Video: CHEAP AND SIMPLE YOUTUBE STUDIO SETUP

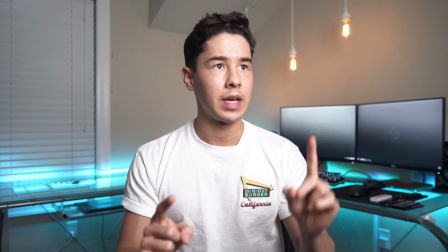498s
Okay, so right off the bat, this light is at 1%,
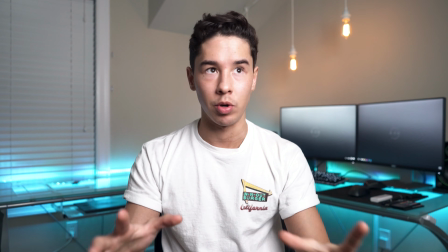503s
and I haven't changed the exposure settings on my camera from what they normally are, but the great thing is I now have a lot more light output,
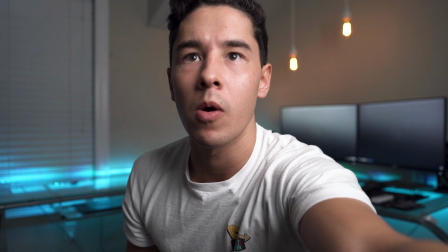509s
so I can lower my ISO, theoretically getting less noise in my image.
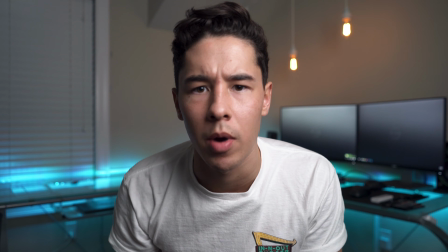515s
So I'm looking up at my monitor right now in case you're wondering.
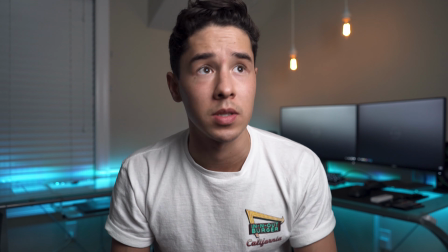519s
It looks good, but the light is a little bit harsher than I'd like it to be, so I think I'm gonna throw a piece of diffusion over the top of it.
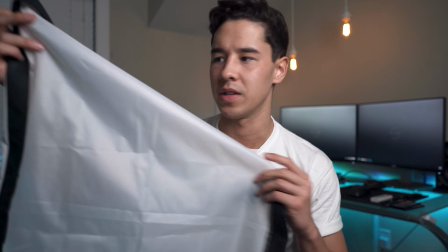526s
I have these
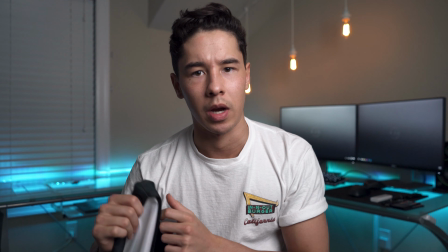528s
basic diffusion panels that came off of those old fluorescent softboxes like I was talking about earlier with the original lighting setup that I had, so I'm just gonna stick this over.
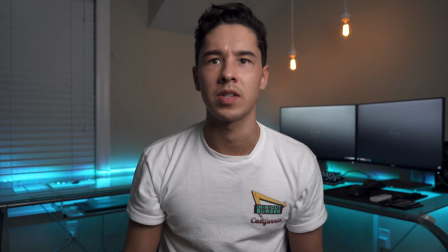540s
Okay, yeah, so that's definitely softer. I think maybe it could be a little bit lower because it almost looks like it's coming from too high of an angle right now.
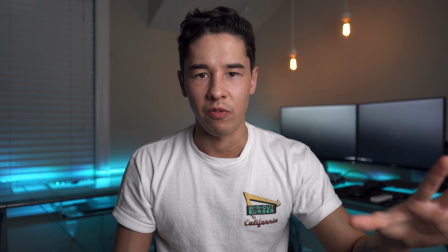548s
Okay, no, so this isn't the look I'm going for. This looks nice, but it looks very directional.
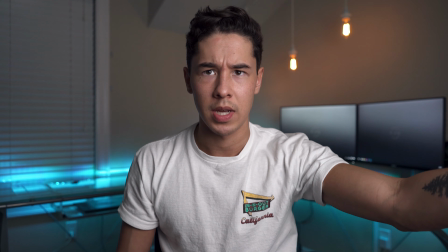552s
It looks like the light is literally right here, which it is, but I want something that looks a lot more ambient,
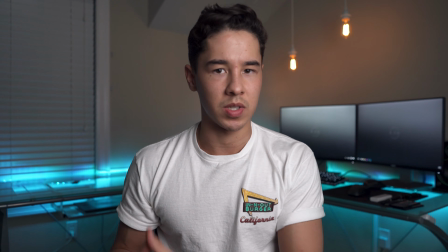559s
a lot more organic, if that makes sense, as if it were maybe just coming from a nice big window.
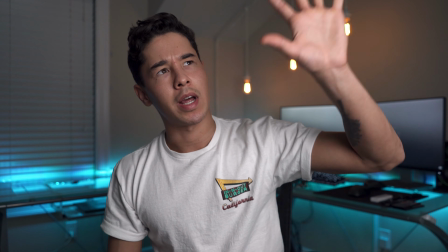564s
So what I'm gonna do is I'm gonna raise it up and actually kind of pull it away just a little bit.
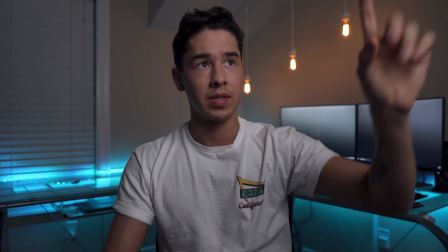568s
Okay, so now what I've done is I've raised the light up, I've pushed it back into the closet just a little ways, and then I've actually put a second layer of diffusion over the top of it to create an even softer look.
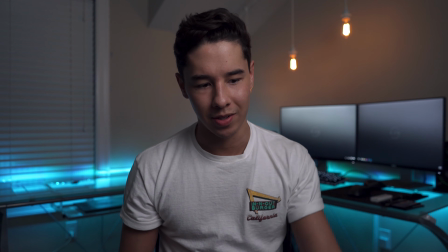577s
But you'll notice it's a little too dark now, so I'm gonna turn up the output of the light.
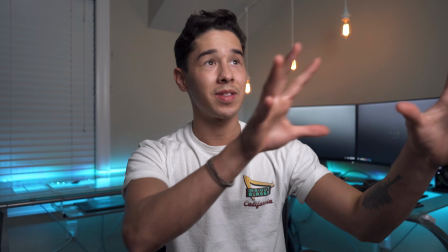582s
Yeah, okay, so I think that looks pretty good. I think I might tweak this just a little bit more, but for the most part, I'm pretty happy.
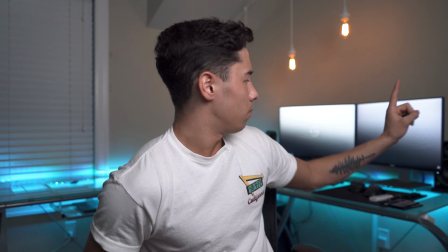590s
Okay, so my memory card died during that last little segment, which sucks, but One thing I changed was the brightness of the wallpaper of my monitors.
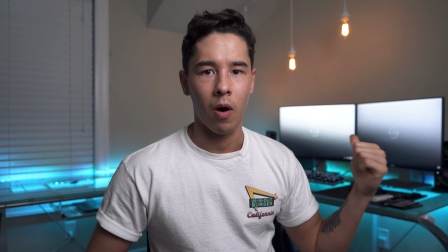598s
At the start of the video, you guys might have noticed the monitors were a little bit darker than they are now. I changed it back to what it originally was.
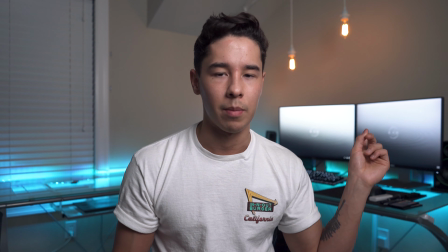604s
And the intention of that is to, again, add a little bit more practical light in the background, but the other thing it adds is a nice little sort of edge catch light right on the back,
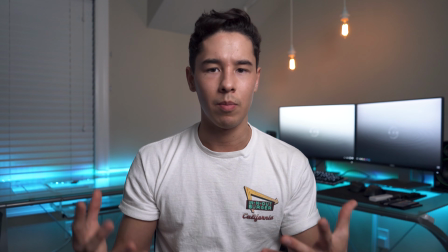613s
kind of the side of me. So it adds a little bit more depth and helps me to stand out from the background.
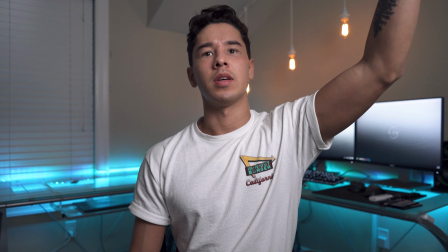618s
I didn't even realize it, but I think the boom mic is causing a little shadow on my head.
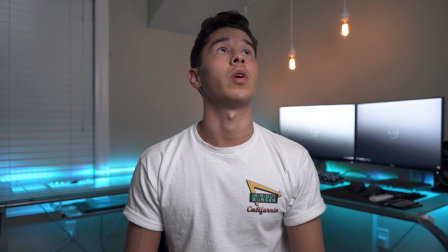625s
Is it? Maybe if I sit a little further forward. Yeah, okay, that's annoying.
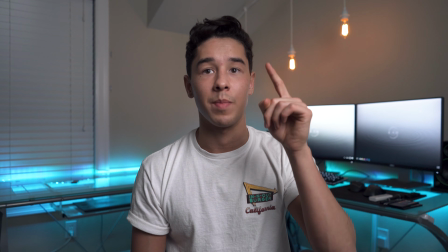630s
Okay, regardless of the little shadow caused by the microphone, I think this looks really good.
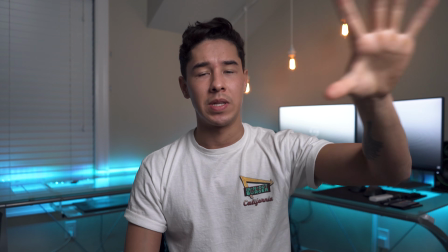636s
I think we have a pretty good set going on here. I think I might tweak the light positioning just a little bit, but I think this is looking pretty clean, pretty professional. Speaking of being professional, if you guys are looking to build a website, like an online portfolio, a store, or anything of that nature, Squarespace is one of the best all-in-one platforms for you guys to do that.
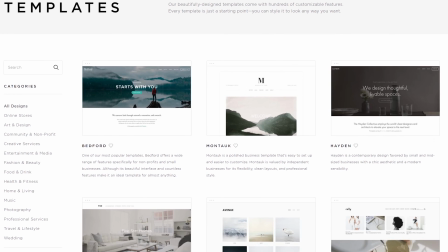654s
It's amazing because they have these really fantastic designer templates, which you can basically drag and drop all of your work, all of your images, and it looks like it was designed by a professional, like thousands of dollars. It's an amazing service. I've used them time and time again for clients of my own.
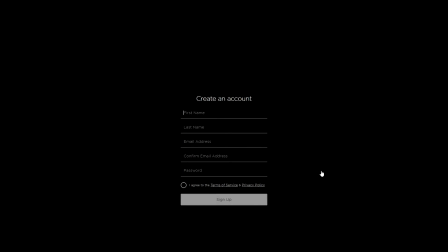668s
For myself personally, I actually need to build another portfolio here soon. So Squarespace, hopefully you can help me out with that. But they are a service that I truly do support and endorse, so I really do thank those guys for sponsoring and supporting my content. So with that being said, head over to squarespace.com/Ryan Cow, start your free trial, 10% off your first purchase. You guys know the deal, I got your back. The one thing I really want to emphasize before we wrap up the video is you by no means need these, giant fancy lights to create a look like this. I mean, prior to this, I was using a ghetto rigged softbox with a $40 LED panel stuck inside of it. Total, maybe a $60 lighting setup. I mean, granted, yeah, I do have my desk and all the practical lighting back here behind me, but that can be a matter of anything. So get creative, use the space that you have available to you, and you guys can come up with some pretty dynamic stuff. Spend some time to practice learning the lights and how they affect subjects, and I think you guys will be surprised with the results you can achieve. So with that being said, I'm gonna go ahead and end the video here. Thank you so much for watching, guys. I really do appreciate it. Make sure to give the video a thumbs up. It really helps when you guys do that. Subscribe if you haven't already. I'll see you guys in the next video.